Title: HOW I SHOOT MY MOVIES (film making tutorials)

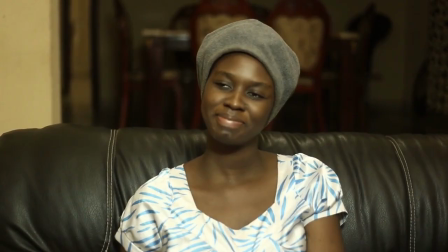8:34 Look at us. Now look at this. We are getting there.
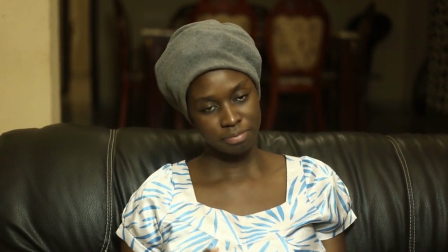8:40 With a shade white balance, we are getting there. This is how it was before.
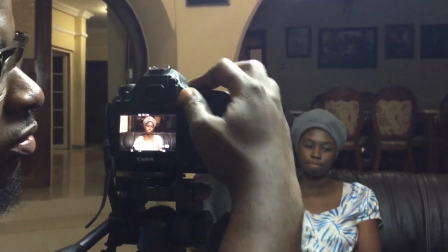8:45 Imagine me shooting with a tungsten. This is what most DOP use.
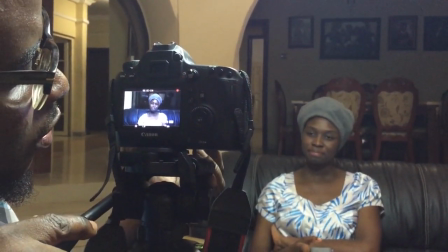8:53 Tungsten. Now look at me. Now with this white balance, you need more lights.
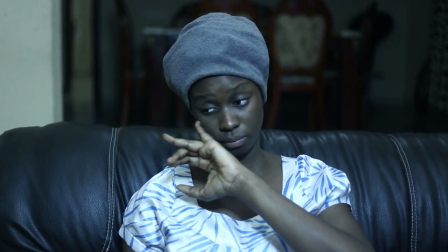8:58 So you need a more red head to really, you know, give a warm feel.
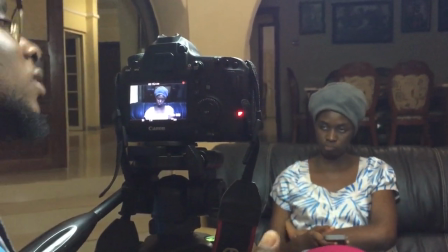9:06 That's why, that's why most DOPs bring in more red head. They have to bring in more red head because they cannot work with this.
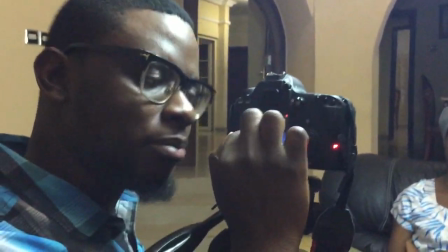9:12 This is too boring. So what I do basically is I have to change the white balance. So let's change the white balance to a warm feel.
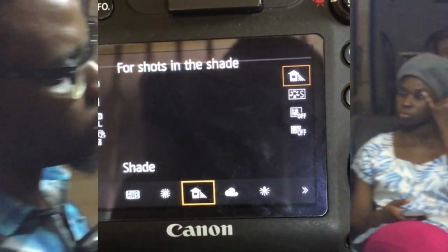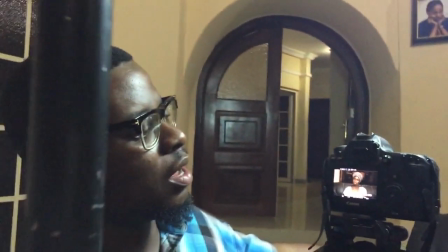9:24 That is shade. See now, everything now looks natural now.
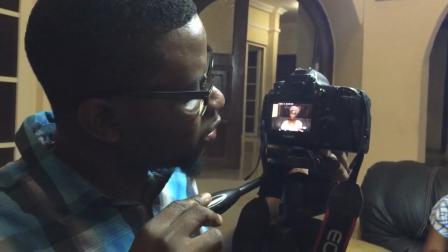9:29 We can work with this light better. Now the beautiful thing about working with this light, see, this is the, everything looks natural now.
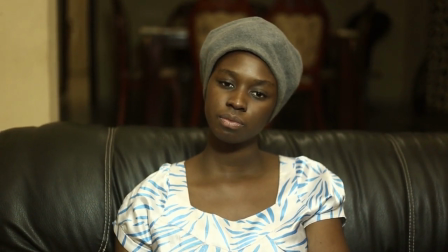9:37 We can work with this light. Look at this. So it's different from how it was before.
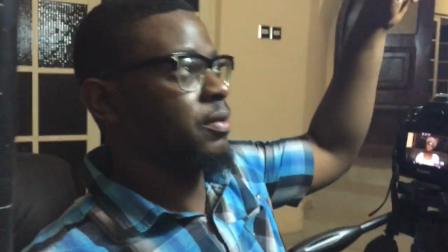9:42 Now the beautiful thing that about this light, right, is that you can also,
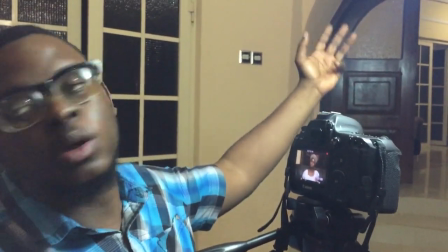9:48 it cooperates with other indoor lights, other normal indoor lights.
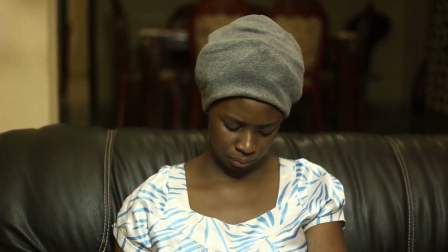9:53 As you can see, this background is very dark. So what I'm going to do is that I'm going to just put on the light at the background and everything will be normal, as opposed to having a red head before.
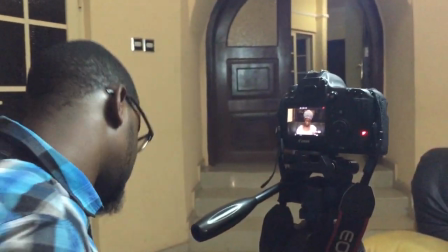10:02 So let's just try that part real quick.
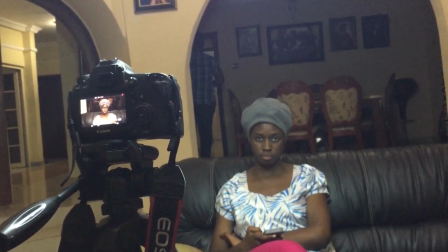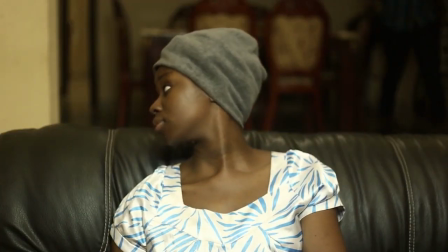10:13 Okay.
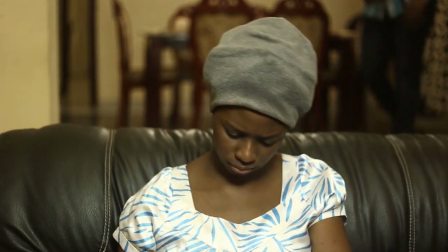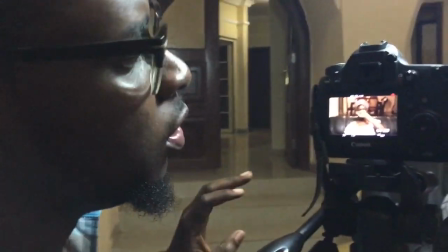10:22 Now you see that I didn't use any other light here, but people, there is no other practical lights, just the normal light that I just put on.
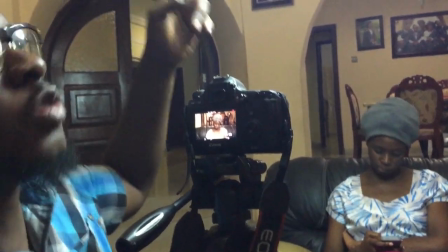10:31 Everything looks so normal. Why? Because this light is soft, so it cooperates with other lights.
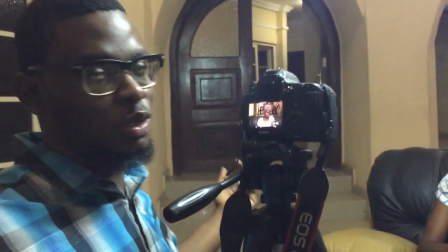10:38 So that's why you can actually spend less and enjoy yourself. Now imagine if I use a red LED here.
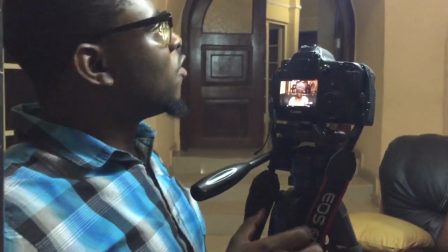10:45 If I pour a red LED here, for me to light that background,
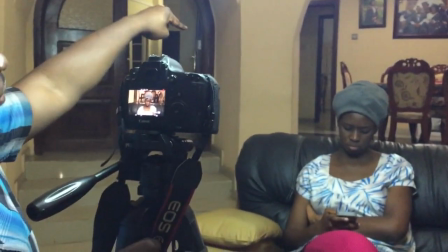10:48 I will have to put another red LED at that background so that it will balance up with the red LED I'm putting here.
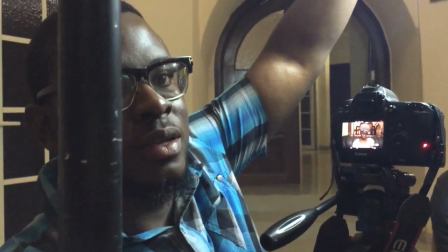10:54 But because I'm using a soft light here, look at this light here.
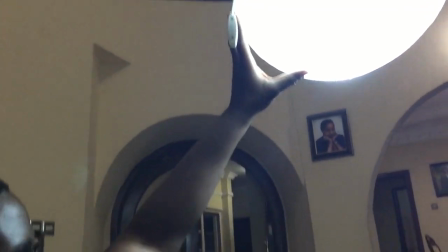10:58 Because I'm using just a normal Chinese lantern, I can actually work with other lights in the house.
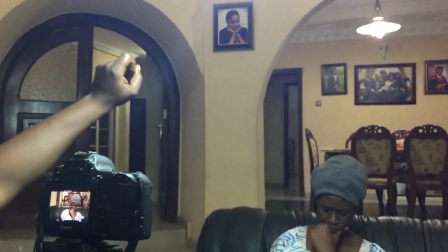11:04 I can actually work with, there's a light there, I can just put on that light there. I don't need to light. I don't need a special light for that.
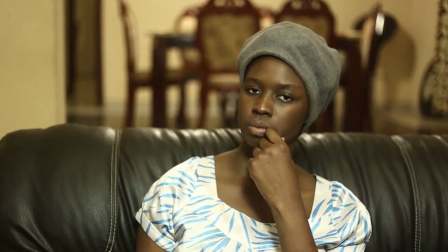11:10 And look at how clean this picture is. So here we are.
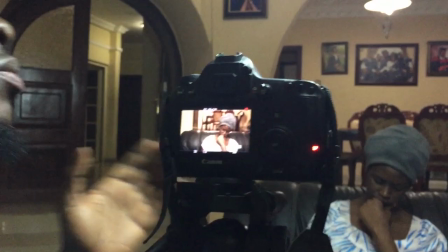11:19 Okay. So that's it for us now.
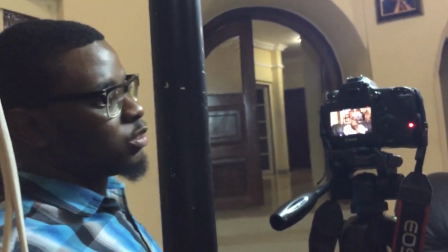11:23 Basically, what we have is just one light. Now, another beautiful thing about this light is that also you can use it for mood lighting.
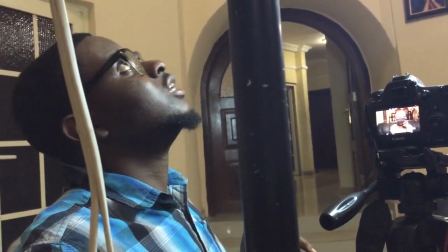11:31 What is special mood lighting? What we are going to do basically is we are going to put mood lighting is just a dark lighting.
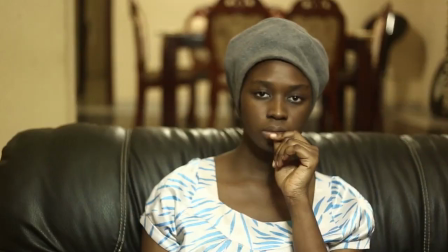11:37 For example, this can go for a happy scene, or a normal scene, a normal conversational scene. But for a scene where it's sad and someone feels like crying and someone is depressed, you can't use this kind of lighting. I prefer, personally, my personal taste, I prefer a mood lighting, something dark and a little gloomy.
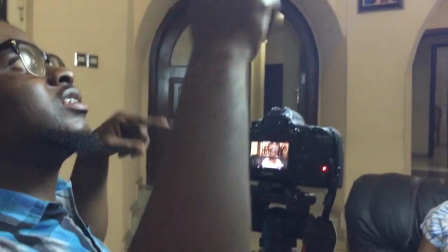11:55 What we'll do is that we're going to put off the normal lights. Usually what is helping us is that this light is working with other lights now, other indoor lights.
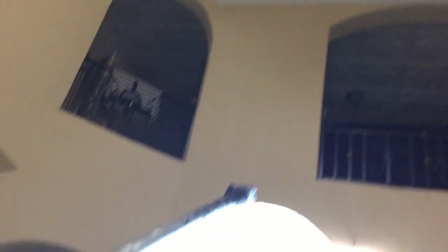12:03 But because we want to, so these are the normal indoor lights it's working with. Right now what I'm going to do is I'm going to put off the indoor lights.
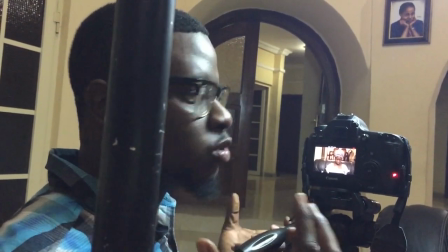12:10 I'm going to light from down to give us this mood feel. Let's do that quickly.